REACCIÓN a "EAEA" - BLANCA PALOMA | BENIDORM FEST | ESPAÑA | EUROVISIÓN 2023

Por fin, tras 40 años, España vuelve a llevar una propuesta flamenca a Eurovisión y yo no podría estar más contenta. Si no me conoces, hola y bienvenido al canal, mi nombre es Inma y hago contenido sobre Eurovisión. Así que si te gusta este tipo de contenido, no olvides suscribirte a mi canal. Y pasando a lo importante, Blanca Paloma ha ganado el Benidorm Fest con su canción Eaea.
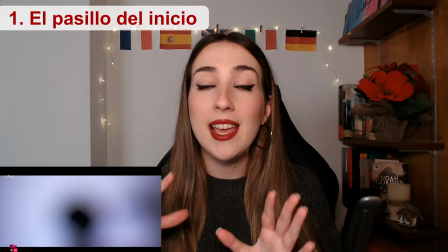[0:32]
Los primeros segundos en los que ella canta de una manera hipnotizante mientras que se ve su silueta al contraluz captan totalmente la
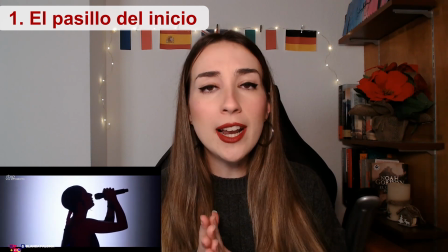[0:40]
atención del espectador por la destreza vocal que demuestra y por la curiosidad de descubrir a quién pertenece esa preciosa voz.
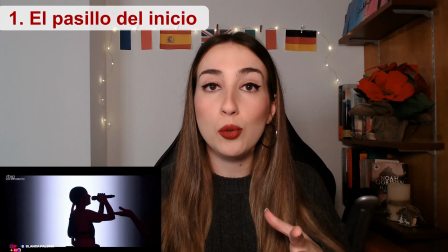[0:49]
Pero es que ahí no acaba la cosa. Es que tras eso se descubre a Blanca Paloma en mitad de un pasillo de flecos
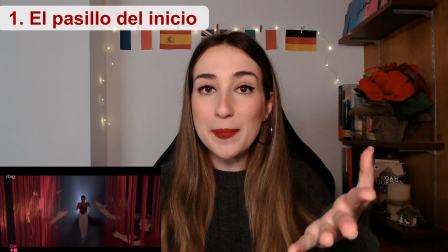[0:56]
rojos de los que emergen manos que palmean al compás de la música,
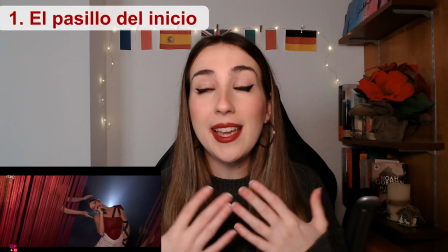[1:00]
que resulta ser ni más ni menos que una bulería. Esta parte es mi parte favorita de la actuación porque visualmente es una pasada. Esa imagen son 800 puntos de televoto. Blanca Paloma ya dijo hace tiempo a modo de pista para los eurofans Que
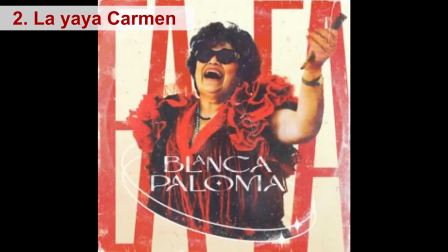[1:16]
en la portada de esta canción había una pista sobre la puesta en escena Pues bien, esta pista que nadie pudo adivinar Resultó ser el mantón que lleva su abuela Carmen en la fotografía Blanca Paloma explica que para crear esta cortina de flecos Se inspiró en ese mantón como representación del abrigo que le proporcionaba el pecho de su abuela al abrazarla Cosa que aparece también reflejada en la canción cuando dice Que en mi pecho hay abrigo, abriguito pa' tu pena Para Blanca Paloma es muy importante la figura de su abuela Carmen Ya que es la mujer que le inculcó el flamenco Y a la que define como matriarca, sevillana, costurera, alma de la fiesta Y estrella de sobremesa familiar Después de ese comienzo Se ve como el pasillo de flecos da lugar a
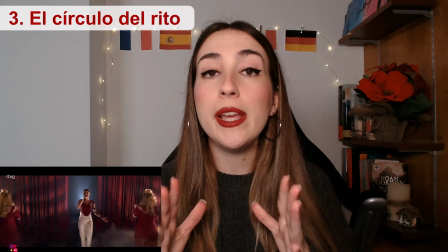[2:04]
un círculo de flecos En cuyo centro Blanca Paloma se reúne con las que ella llama las mujeres Para realizar ese,
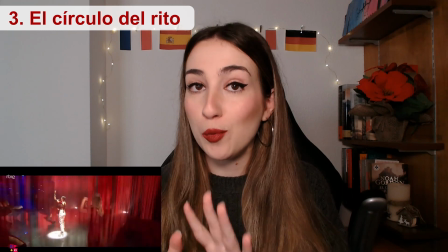[2:12]
según sus propias palabras,
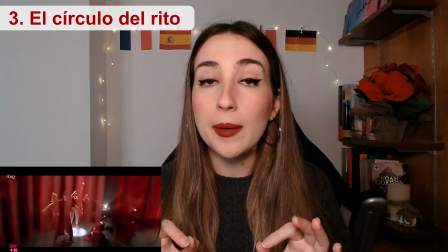[2:15]
rito de invocación, de trance, de catarsis Donde de alguna manera conectamos con nuestras ancestras, con la fuerza,
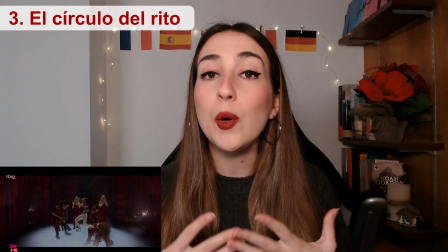[2:23]
con el legado que nos han dejado a cada una Tras ese rito,
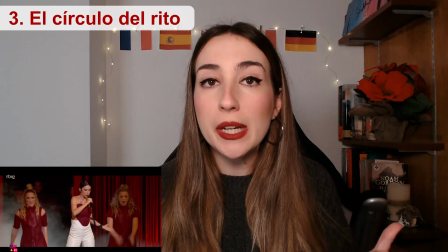[2:27]
sale del círculo, ya empoderada y con una fuerza impresionante Una fuerza que se deja ver en cada uno de sus movimientos,
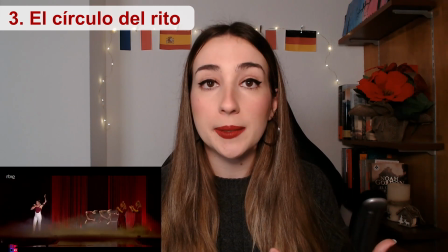[2:36]
los cuales son realizados al mismo tiempo con una gran elegancia Todo el rato está siendo como animada y respaldada por las mujeres.
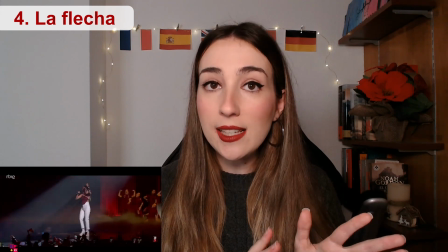[2:44]
A continuación se aleja de ellas y en esta parte me gustaría destacar los cambios
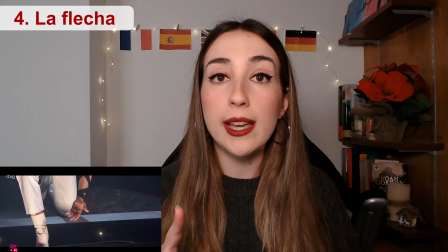[2:49]
de plano y la simbología de sus gestos que realiza con gran delicadez.
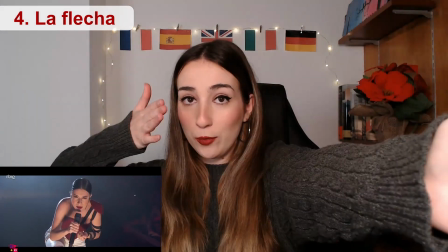[2:53]
Y a resaltar quedaría el gesto que realiza como de lanzar una flecha, un guiño sin duda a su propuesta del año pasado,
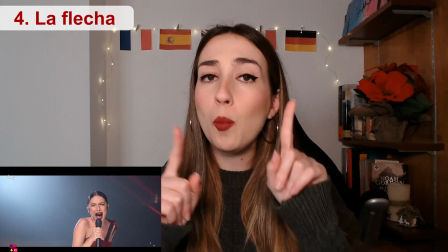[3:01]
secreto de agua, pero al mismo tiempo muy bien integrado en esta nueva propuesta.
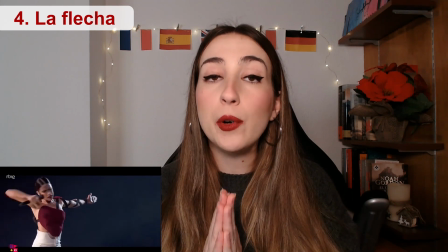[3:05]
Con esa flecha parece prender en fuego el círculo del rito de invocación
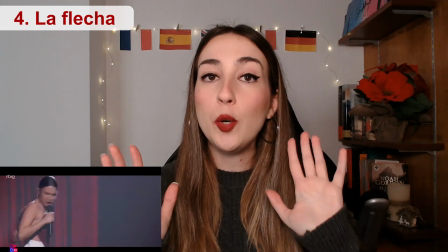[3:10]
Gracias a un juego de luces muy acertado Y que nos va preparando para el gran final de la actuación En este final se vuelve a reunir con las mujeres
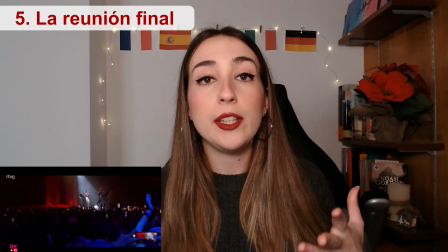[3:19]
Quienes siguen realizando el rito de invocación Y rodean y protegen a
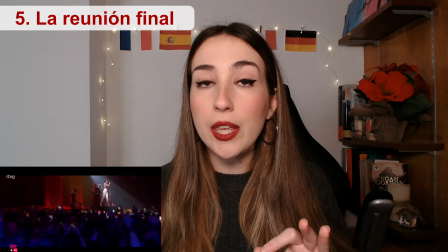[3:24]
Blanca Paloma La cual se prepara para finalizar el rito de invocación Mediante una nota larga Que es acompañada de un plano
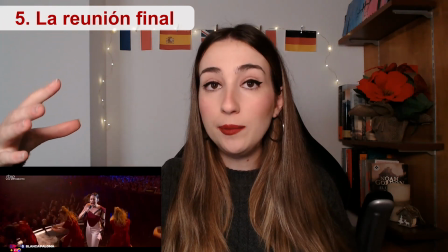[3:32]
que comienza desde arriba para ir descendiendo a lo largo de la nota y mostrarnos al final la mano de Blanca Paloma cerrándose,
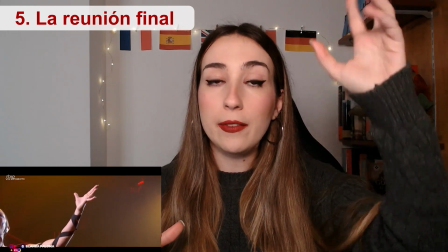[3:41]
que de alguna manera simboliza también la finalización del rito de invocación. Esto es la definición de pack, es decir, tener una buena canción, una buena puesta en escena, un buen vestuario, una buena coreografía y un buen directo. A esto le puedes poner el lacito y mandarlo directamente a Eurovisión tal y como está. Si bien en estudio esta era mi segunda opción del Benidorm Fest, por detrás de la propuesta de Fusanocta, creo que no se me nota que me gusta el flamenco.